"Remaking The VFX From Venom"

The idea with this is to bring it back into Nuke and project my extended plate onto this. I can use that in Nuke's 3D system to basically create a 3D camera move from my 2D plate.
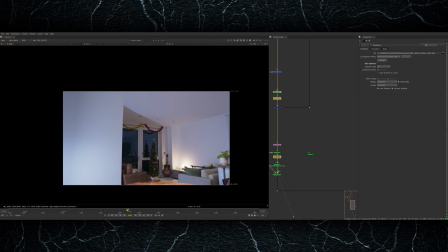8:28 This works surprisingly effectively because although there's no movement in the original footage, projecting my clean plate onto this geometry gives the scene actual depth.
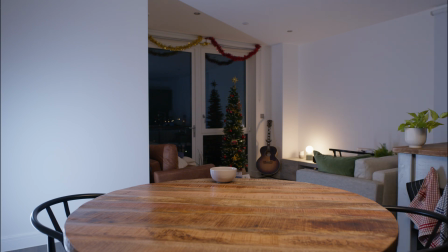8:36 To make this even more complicated than it already is, I also filmed some additional plates for this. I stepped out of the frame and then hid under the table and pushed it after a couple of seconds, basically creating a plate where Venom pushes the table away as he gets bigger.
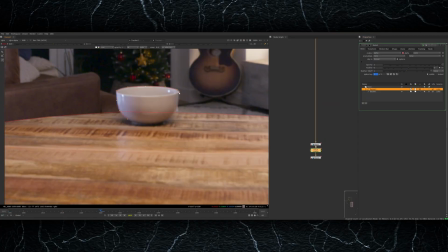8:48 Then again, to sell the sense of parallax that this is moving in 3D space, I rotoed the bowl and the table and cut them out, and then projected these on a card in 3D space as well.
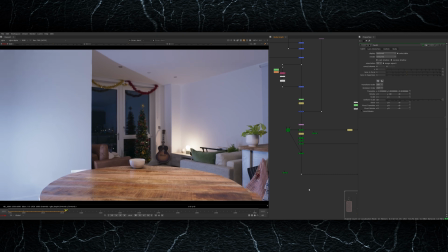8:56 And I placed this much closer to the camera, similar to where the table was compared to the real foreground and background in the shot.
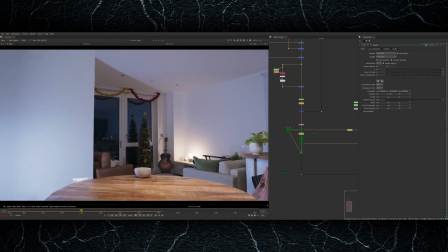9:01 Pretty crazy, right? And after all that, you wouldn't even notice because most people would just assume someone else was operating the camera.
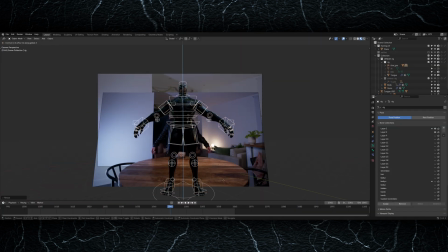9:06 I haven't even added Venom into the shot yet, so let's do that. The transformation effect is basically a combination of most of the techniques I've already shown in this video.
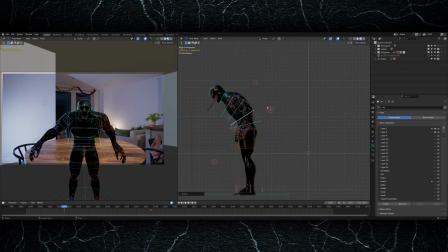9:14 I started out with Venom in the same sitting position that I was in and then animated him to stand up.
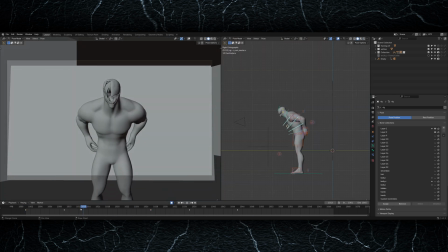9:18 As he's getting out of the chair, I also used some scale keyframes to increase his overall body size as well as him just moving upwards.
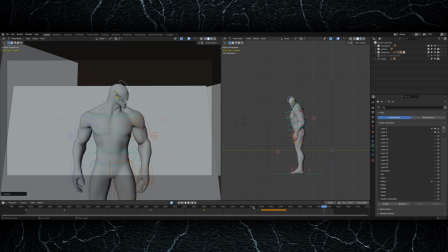9:24 I added some additional keyframes for the rest of the shot where Venom is fully transformed and turns his head towards the wall slightly, which leads us into the following shot. Then the actual transforming effect is a combination of two techniques.
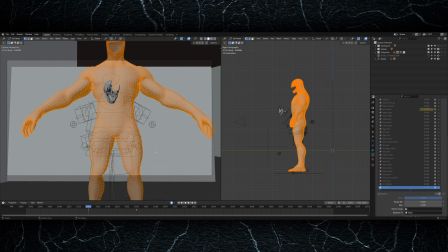9:35 The first thing I did is created a new shape key for the entire body, and then I went into edit mode and scaled the entire model inwards based on the normals.
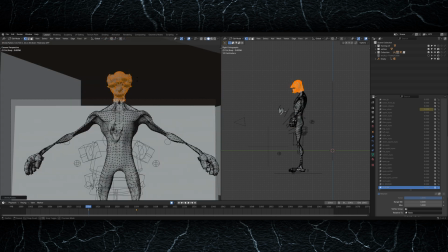9:42 The keyboard shortcut for this is Alt-S, and it just means that all the faces scale away from the direction they're facing in, essentially shrinking the model in on itself.
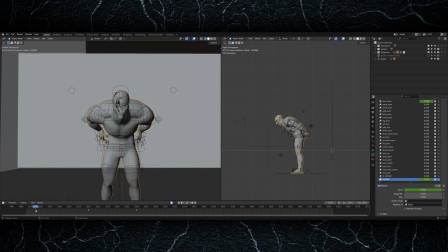9:49 This essentially creates a really skinny version of Venom that I can then just animate in and out for the transition.
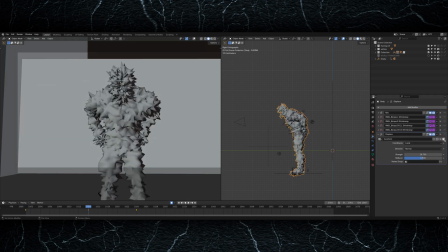9:53 On top of this, I then used another displacement modifier and also keyframed the values within that to go from quite strong to about 10 frames in,
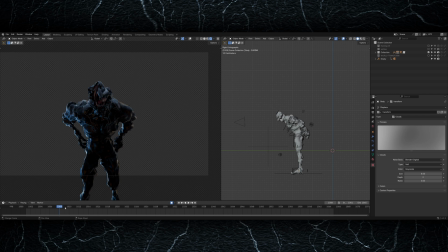10:01 going back down to 0 so it settles and the final transform happens. On its own, this effect looks a bit crazy and doesn't look super realistic, but with a combination of what I do next and some compositing, it all comes together pretty well in the end.
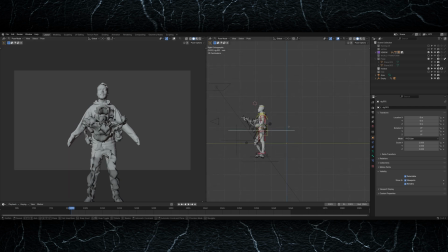10:11 So next up, I do pretty much exactly the same thing, but with a 3D model of me from a previous video.
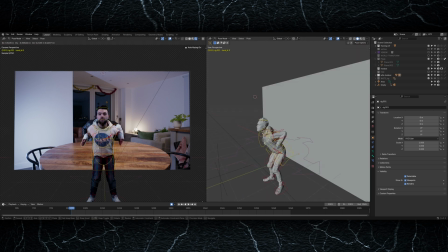10:16 This 3D model of me is going to be set to a holdout, and then the model of Venom is essentially going to emerge from this 3D model from the inside.
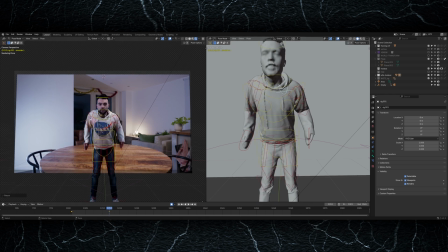10:23 So I went through pretty much the same process again. I now animated the 3D model of me to do the same thing, so I'm matching my poses throughout the shot.
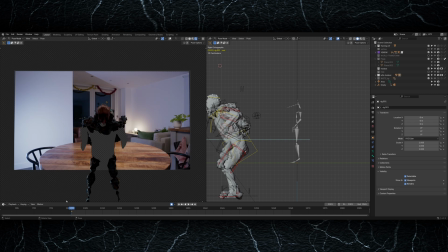10:30 Then once the animation is done, I set this model to a holdout, and as you can see, it now occludes parts of the Venom model that shouldn't be visible yet.
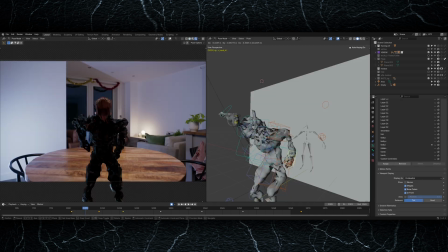10:36 This works quite effectively, but there were several frames where it felt like the displacement modifier was too strong,
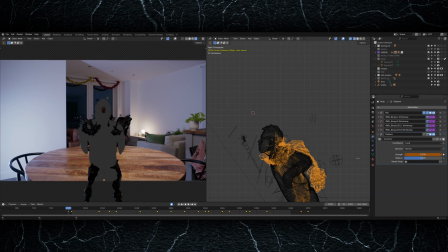10:41 or parts of the body were coming through in the wrong areas, and I wanted a bit more creative control over what parts were coming on when. So I then created individual shape keys that I would just turn on and off for one frame, and sculpted the parts that I wanted to come through.
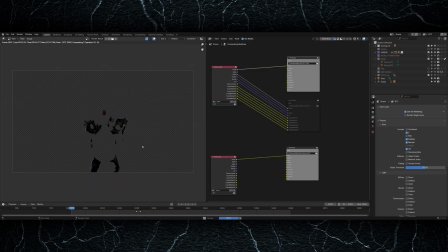10:52 Once I was happy with that, I did two separate renders, one with the holdout turned on and one with it turned off, which is just the Venom model on its own. The reason for this is while my animation was pretty accurate, it's very difficult to get a 3D holdout to be pixel perfect around the edges of my arms and things.
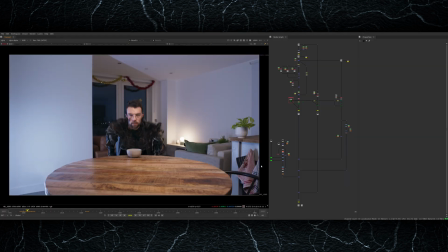11:05 So in Nuke, when I combine the two,
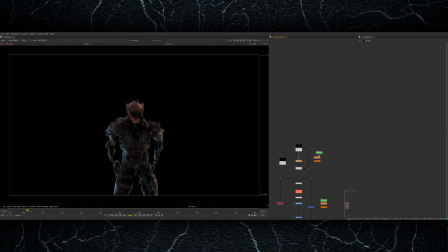11:07 this will allow me to draw some masks or paint individual frames in 2D to bring through bits of the model to the foreground where the holdout might not be working perfectly. I found this to be a really effective way to do the transition, and it's a good meeting point in the middle of doing it in 3D and a bit of 2D.
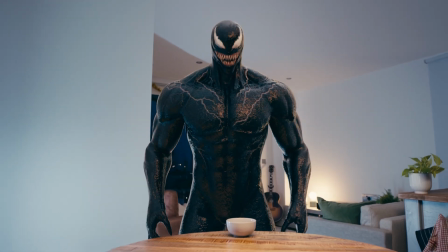11:20 One final detail that I was really keen to preserve in the transform was making my head go up really unnaturally high.
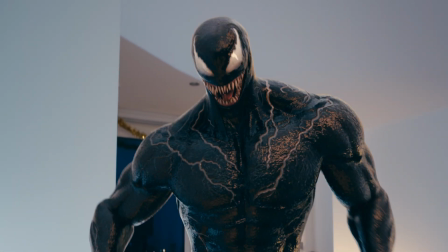11:26 I'm not a particularly tall person, and I've obviously made the Venom model significantly taller than myself,
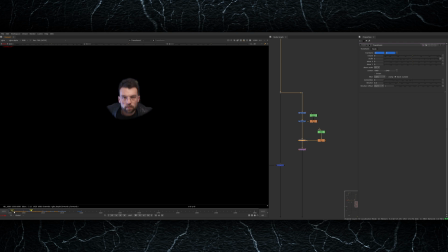11:30 so what I did to bridge the gap between the real version of me and the full 3D model is I kept my face within the Venom head for a bit longer.
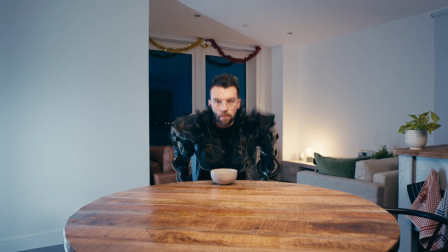11:37 So if I play it slowly, you can probably see exactly what I've done.
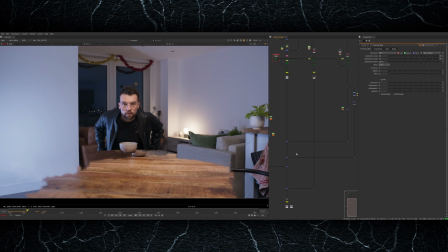11:39 I just took the footage of my face as I'm standing up, cut it out, and then tracked it onto the front of the Venom head instead so it has some additional movement.
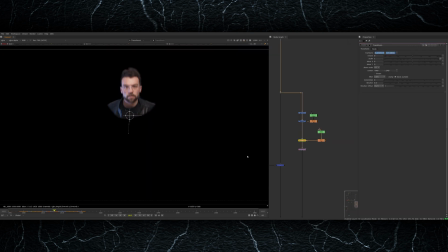11:46 Then to sell in the contact with the Venom suit a bit more, I added some 2D shadows onto my face, so you feel like there's some contact shadows coming around the edges of my face as it's disappearing into Venom's head. It's animated to get slowly darker over about 7 frames, and also the mask around my face is slowly shrinking down,
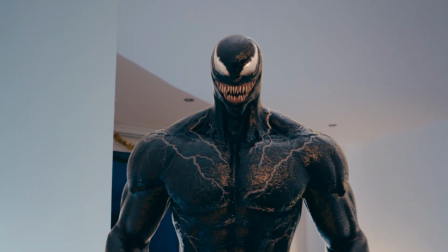12:00 so you see less and less of it, until eventually it just disappears and dissolves off into the full Venom head. The final fully CG shot is actually very self-explanatory.
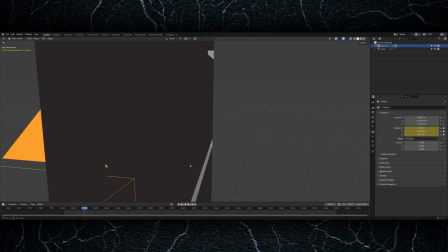12:08 I started by just blocking out the shot. This involved making some rough geometry for where the buildings would be, and then I animated Venom on top of that.
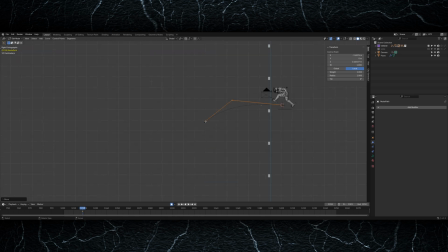12:15 The Venom rig is parented to a curve, which is where the jumping animation comes from, and the whole rig just animates along the curve. I added keyframes for it to stop and start at certain points, for example when he lands on the building and then does the second jump.